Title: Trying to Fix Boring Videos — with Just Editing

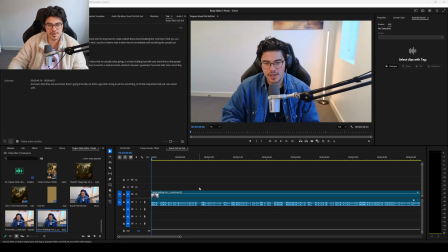0s
All right, so new podcast clip that we're going to try and turn from boring into something interesting. We have footage of me talking about how businesses start with brand building content before they start doing sales content. A lot of these clips are going to be done with no script, so a lot of the chat is just going to be all over the place,
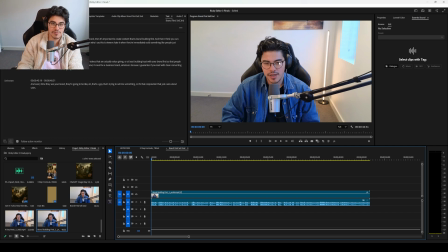19s
and it's really important that in this part of the video making process that we are efficient. We make sure that everything that I say is cohesive and actually gives value to the audience. Otherwise, people are going to get bored and they're going to go to the next video.
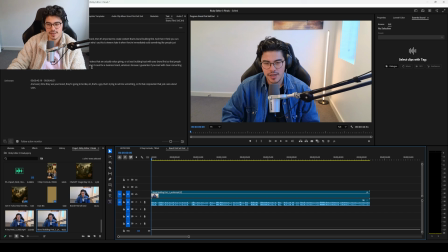35s
So first thing I always do is I transcribe the sequence so that we can actually read what we're doing instead of having to watch it all the time. So what's the message of the video? If you're new to social media, if you're a business, you should start doing brand building content or value giving content first before you try and do salesy type content.
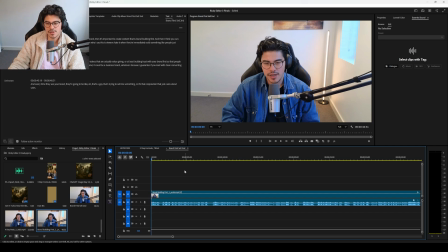53s
So the most important part of every video is obviously the intro, the hook. So we're going to spend a lot of time thinking about how to be efficient with that. And then the rest of the video, I think we'll just think about the structure, the problem, identifying the problem and actually making that interesting.
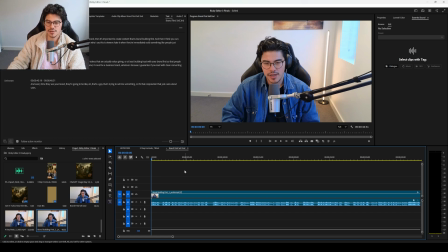69s
And then obviously delivering on some sort of solution. So at the beginning, I think it's a little bit too slow.
If your business is new, and you're trying to create a business brand, then it's important to create content that is brand building first.
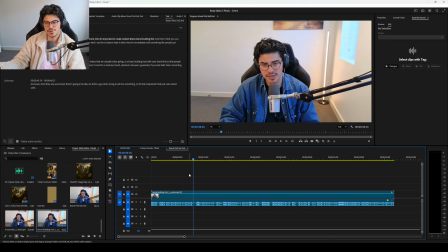84s
So that's what we're working with at the moment. If your business is new, so that's immediately going to filter a lot of viewers. Like if you don't have a business, you don't care about this video anymore, and that's fine. Now, the way I like to do hooks, particularly in a podcast format,
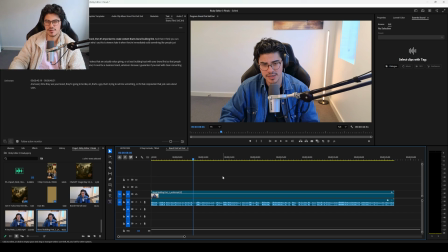98s
I like to have a textual hook so that we're a little bit more efficient with what we're trying to provide value on. Because a lot of times these podcast clips, they can be quite wishy-washy at times. And with a short, we need to be so efficient. We only really have 1 to 2 seconds to really get the viewer hooked. Then we need to be quite ruthless on delivering the problem.
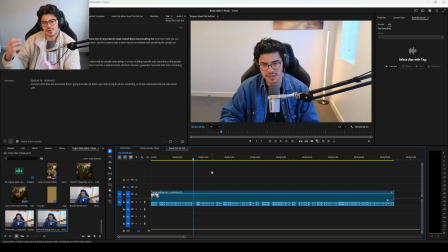117s
We said it's creating content that is brand building first, but the problem is no one knows who I am and I don't have an authority on this topic. If I was Alex Hormozi, I could probably open with something like that because people look at Alex Hormozi and they go, successful business person.
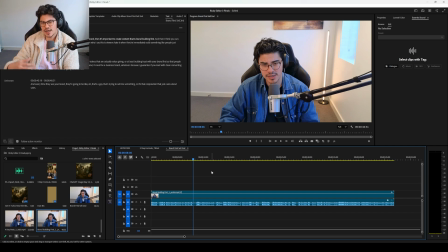134s
He's telling me to create content that is brand building first. I'm definitely going to listen to see why he's saying that. Unfortunately for me, because obviously no one knows who I am or no one cares who I am, I don't know if we can open with this. Okay, so I think I'm actually going to start with this part.
Viewers hate it when they're immediately sold something.
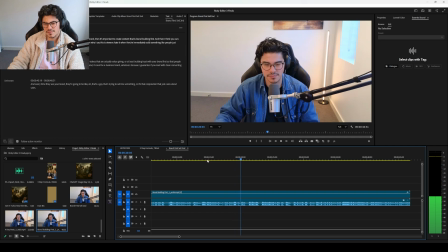152s Like people just instantly turn off and they swipe away.
The delivery on that is not great. We'll fix it up a little bit, but I think viewers hate it when they're immediately sold something is super relatable to pretty much everyone, right? Everyone can agree with that statement. It doesn't matter who is saying that.
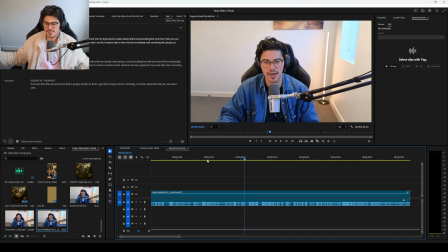170s
We're creating creating like an us versus them, right? Like we are the viewer. We hate that. Yeah, we hate that. So I think we're going to start with that, and I'm just going to completely cut the whole part. So I think the first thing you should do is, so here we're trying to speak from a place of authority,
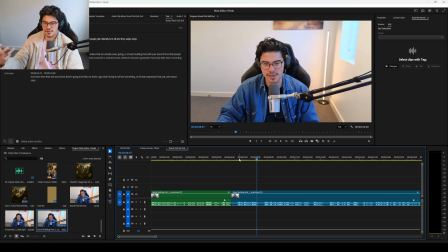189s
which once again is a little bit difficult to do when you don't have a reputation and you don't have any kind of like people don't know what you've done. So when I say I feel like we're going to lose a lot of people, but we want this.
Create a collection of videos that are actually value giving or at least building trust with your brand first.
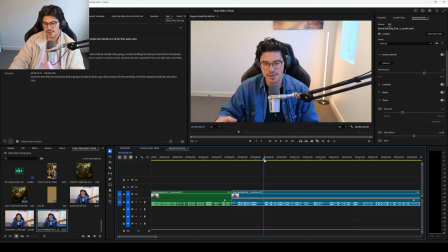208s
So this is the important part, right? Like from here to here, this is the important part.
Create a collection of videos that are actually value giving or at least building trust with your brand first so that people go, okay, I actually like this brand. It could be your personal brand. It could be your business.
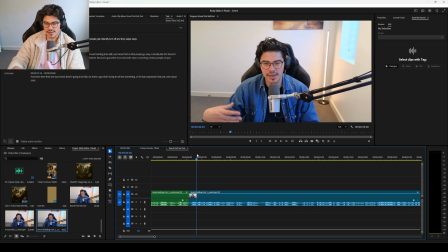228s
The answer that I'm giving here is obviously quite basic and quite obvious to like 90% of the people. So once again, the ceiling for this video is going to be quite small in that regard. We kind of have to hope that we're hitting the audience that, first of all, is creating content for their brand or business.
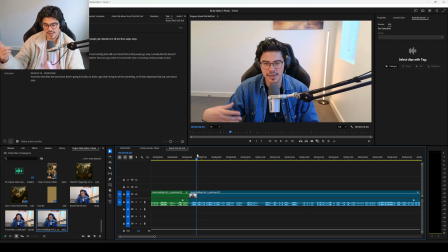247s
So their business, I guess.